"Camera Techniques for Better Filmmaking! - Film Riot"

This episode of Film Riot Mondays is brought to you by Kef Audio. Today on Film Riot, we're going to be talking about camera techniques and showing you how to work it, girl. Welcome to Film Riot Mondays, the little brother to Film Riot. 2 weeks ago, we talked about basic coverage for a scene. Now today, we're going to take it a step further and talk about a few easy camera techniques that you can use to enhance your story. Ready as I am? Let's dance. First, we're going to go through the main types of shots and their names, and then later we're going to cover why you would want to use some of those shots for emotional reasons.
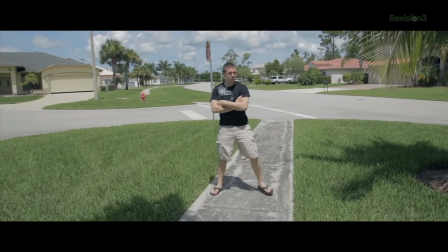First up is a long shot. This one is a shot that shows you the entirety of your subject. For instance, on a person, it would be from head to toe.
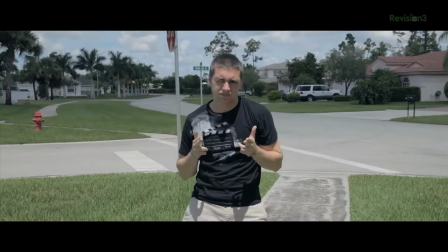Next, we move to a medium shot. This one is from about the hips up on an actor.
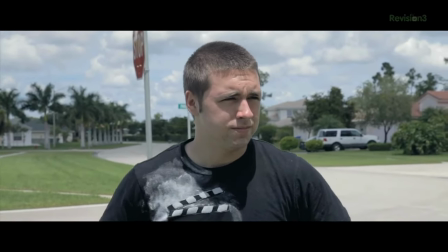After that, we move in further to a medium close-up, which is about from chest up, and then a close-up, which will be from the shoulders up, and then finally, an extreme close-up.
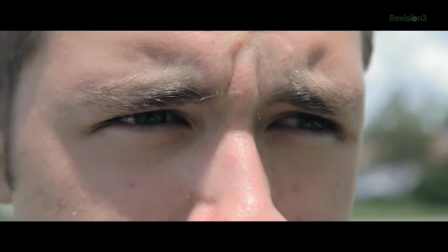An extreme close-up will fill the frame completely with your subject, and you can have an extreme close-up of pretty much anything.
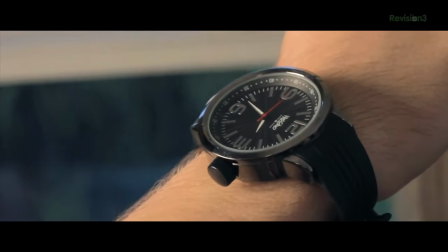For instance, this would be a close-up of an actor's watch, and this would be an extreme close-up of the watch. Now we move on from distance to angle. We have a low angle, which is below your actor's eye level. By placing the camera lower, you are making your actor seem larger than your audience. This is a great way to denote power.
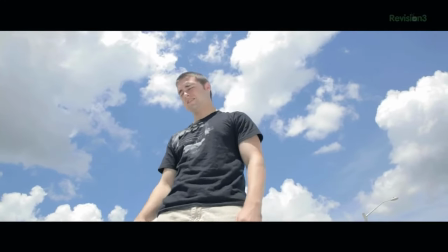You can of course use this to an extreme low angle, like Orson Welles famously did in Citizen Kane.
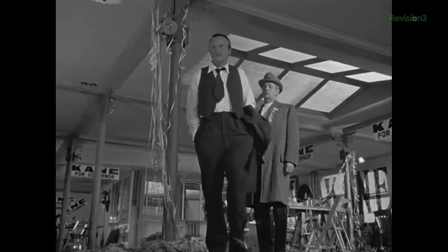He actually had his crew dig a hole in the studio floor so he could get the camera as low as he wanted, which is pretty awesome if you ask me.
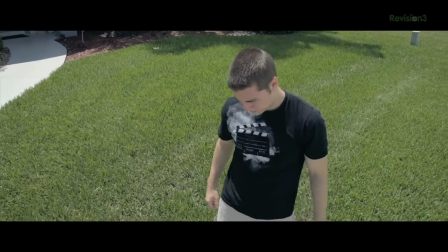Next is a high angle, which will be a shot where your camera is higher than your actor's eye level. This can be used to denote weakness in your character or make them seem insignificant since we're visually seeing them as smaller.
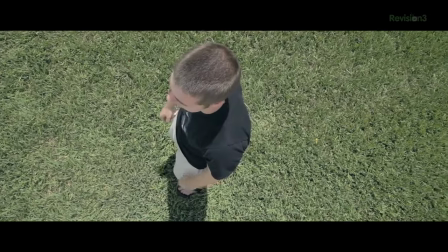And of course the extreme of this would be a bird's eye view shot. This shot is directly overhead of your subject.
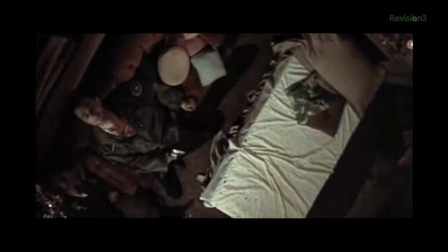One of my favorite examples of this would be the final shot in Scorsese's Taxi Driver.
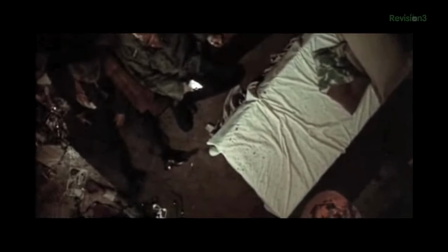It's almost like we have this God's view, which is empowering to the audience and also disconnects them from the event a bit and gives them this overview of the scene.
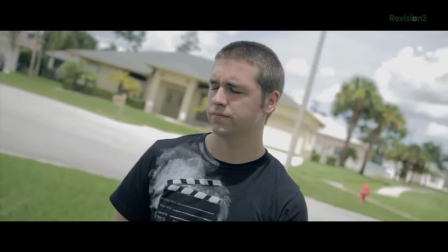Final type of angle I want to tell you about is the Dutch angle, also called the oblique angle. This is where the camera is not level. It's a bit off, which gives the feeling of something being wrong, which is a great way to push an odd feeling onto your audience and in your scene. My favorite examples of this come mostly from Brian De Palma's films, especially Mission Impossible. I think De Palma used the Dutch angle perfectly in that film. But there are more camera techniques than just the basic camera angle. There's also basic techniques on how you move the camera.
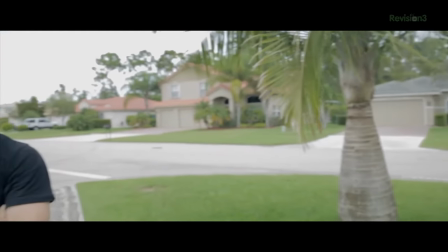For instance, you have a pan. That's when you're turning the camera left or right on a tripod or while a cameraman holds it, but they stay in the same position.
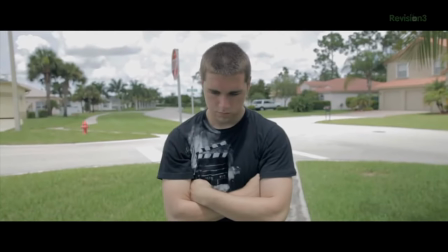Then you have a tilt, which is when you're moving the lens up or down, again with the tripod or cameraman staying in the same position. Next, we have the dolly shot.
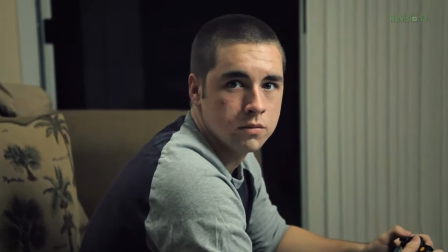This is when the camera is locked down in some way, whether on a dolly or a slider or whatever DIY method that you've devised to use, and then you're moving the camera left, right, or forward and back on this track. Moving on, we have a crane shot, which is exactly what it sounds like. This is when the camera is on a jib or a crane and is being lowered or raised in a scene.
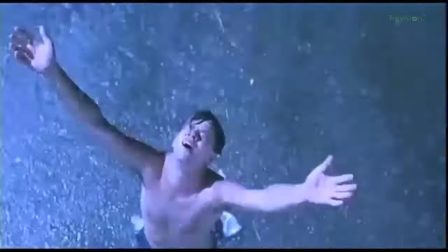One of the most famous for me is from Shawshank Redemption, which is also kind of a combo because we're also getting a bird's eye view at the end there.
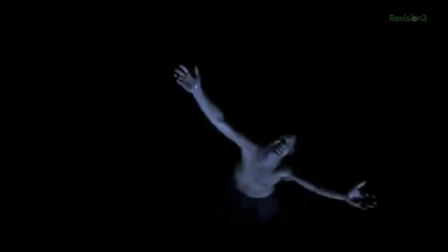How you like them apples? Finally, you have handheld. This is when your camera is not locked down. It's instead operated by a cameraman on his shoulder. Or for a lot of us no budgeters, it's just our hands, because shoulder mounts are expensive. This is also an indie favorite because it makes production much faster since there's no need to set up extra gear for each angle. You can just do the whole run and gun thing. But those are the basics, and now after a quick break, we'll come back and talk about why you would want to use them for emotionality. For those of you out there who do not already know about Kef, they have been designing and engineering high-end innovative loudspeakers in the UK since 1961 and have now pushed the envelope even further by making a truly thin loudspeaker. We're talking only 1.4 inches thin. The new T-Series from Kef looks incredible and sounds even better, and I would know because it's sitting in my living room right now and it sounds amazing. Kef is actually also going to be giving away a set of T-Series speakers every month for the rest of the summer. All you have to do is follow them on Twitter and you are entered to win. It's seriously that easy. Just follow them now at Kef_direct and be automatically entered to win a T105 full 5.1 home theater system. And the speakers have a retail cost of around $1,500.